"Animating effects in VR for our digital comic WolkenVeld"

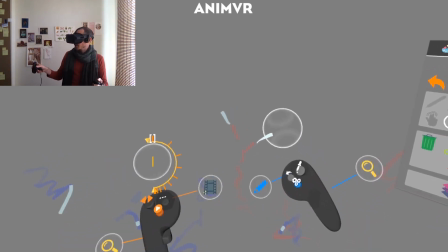Don't like it. I don't like it.
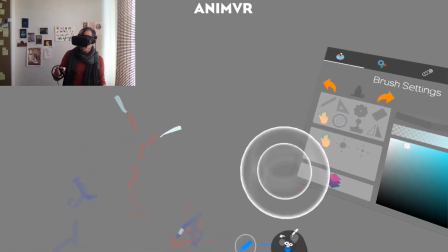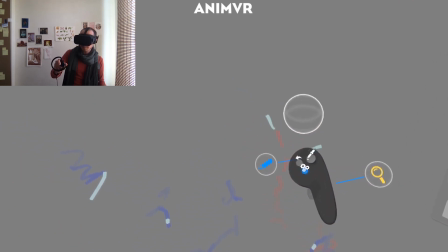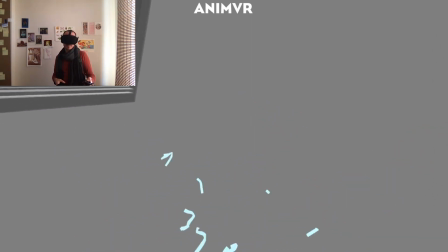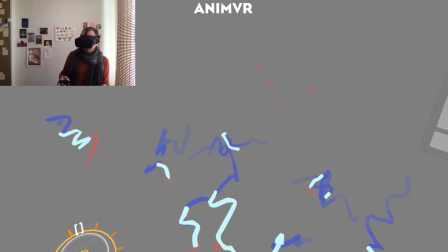It's not fast enough. I spend way too much time over here doing crap.
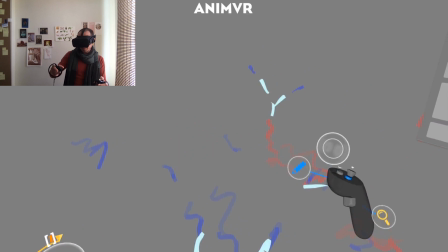So I think this, actually that one too,
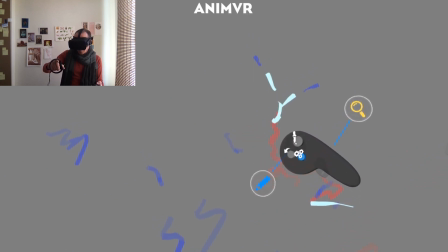needs to be a bit longer and more connected, like it's one flow.
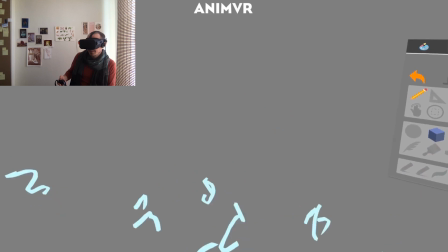Actually, I don't know, I'm just coming up with stuff. Yeah, but I do think it works slightly better.
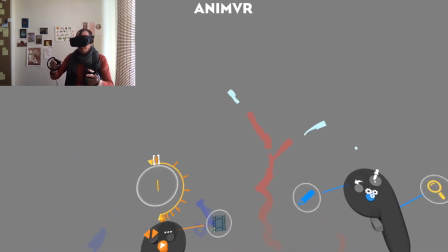And then just like after this, have like this.
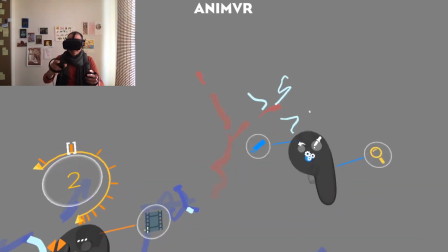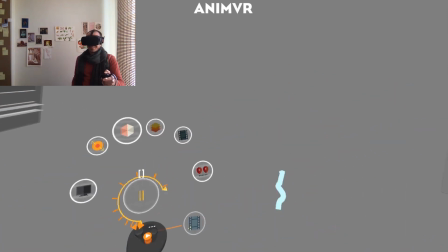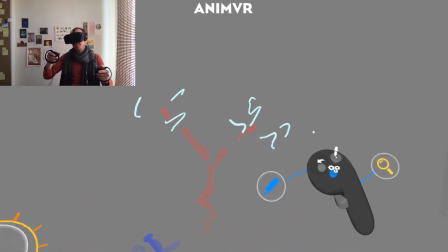Okay, maybe one more, just to. Oh.
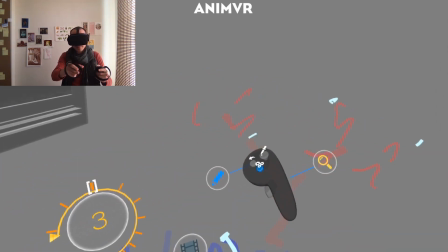For some to have to break it a little bit.
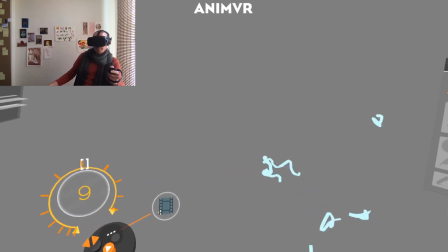Okay. Yeah, that's not bad.
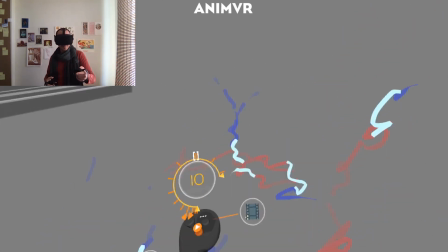Maybe before they explode, they should have a little bit of a clumping, like here, that it's
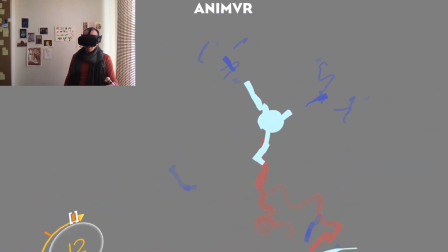with a little ball before it. Yeah, or maybe not. Maybe that should happen here actually.
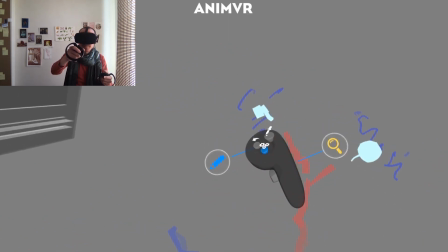Oops. Oops.
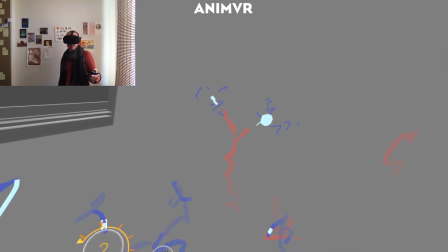Yeah, but then less symmetrical. Let's try that. So that one can have it.
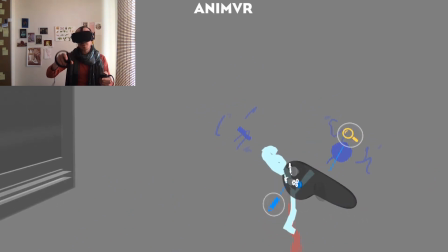And maybe this one has a little bit more weight in this part, but then prettier.
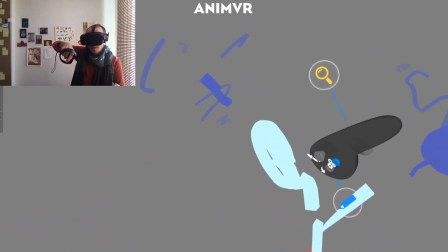Gee. Okay. I don't know what's happening there.
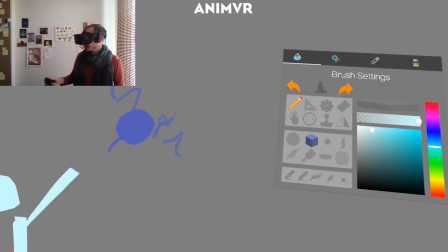Okay. I think in essence it can work.
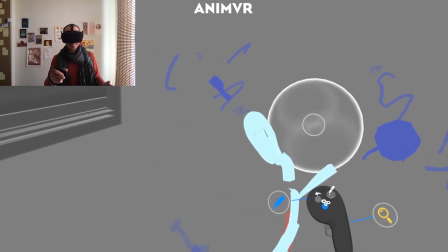Let's just clean up the shapes a bit because they were pretty bad now.
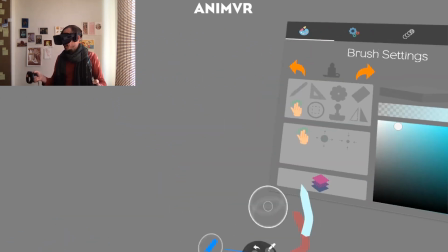Oh.
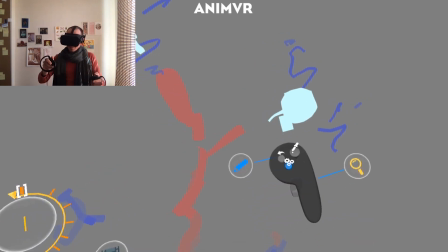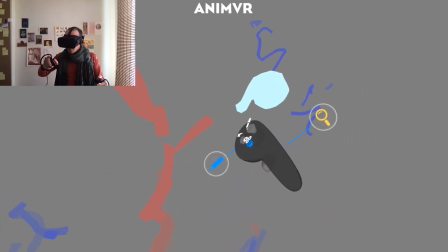Oops. Oops.
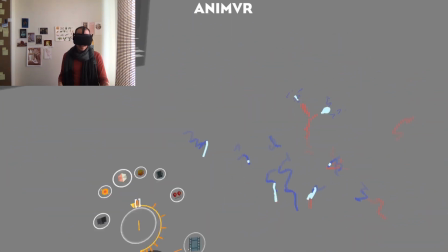Zap.
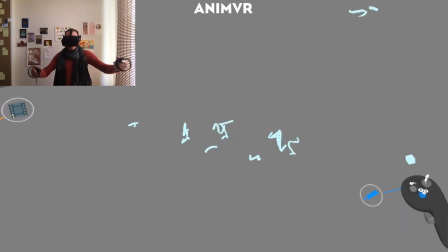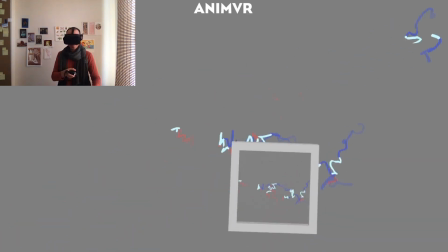Okay, let's save this and see how this works in Unity.
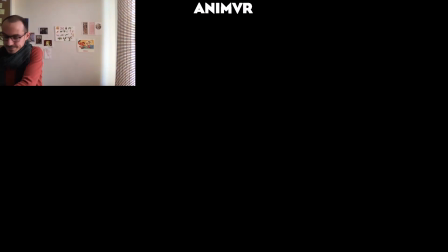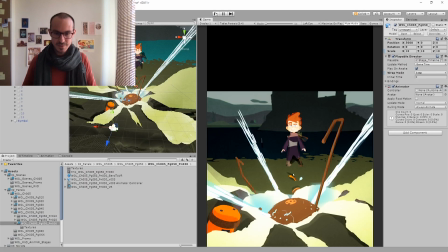Okay. Still running, still running. That's good.
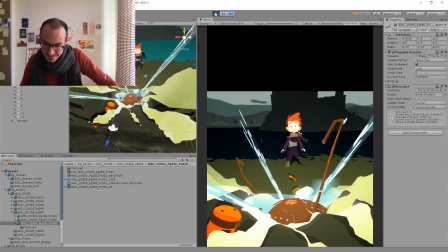Hey, that's not bad. Yeah.
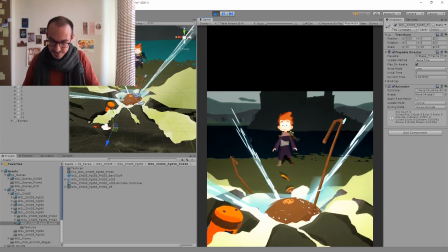I think that little running zook works pretty nicely actually. Still hurts that we got rid of the other one, but I think it's for the better. Like now it feels like there's still energy and alive, but it's not distracting the attention from the rest.
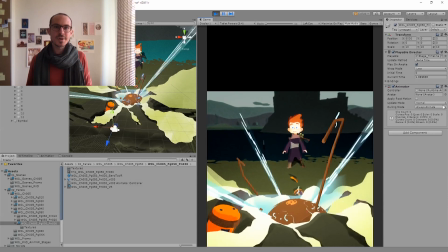Yeah, I think it works. I think we're done. Yeah? Okay, farewell.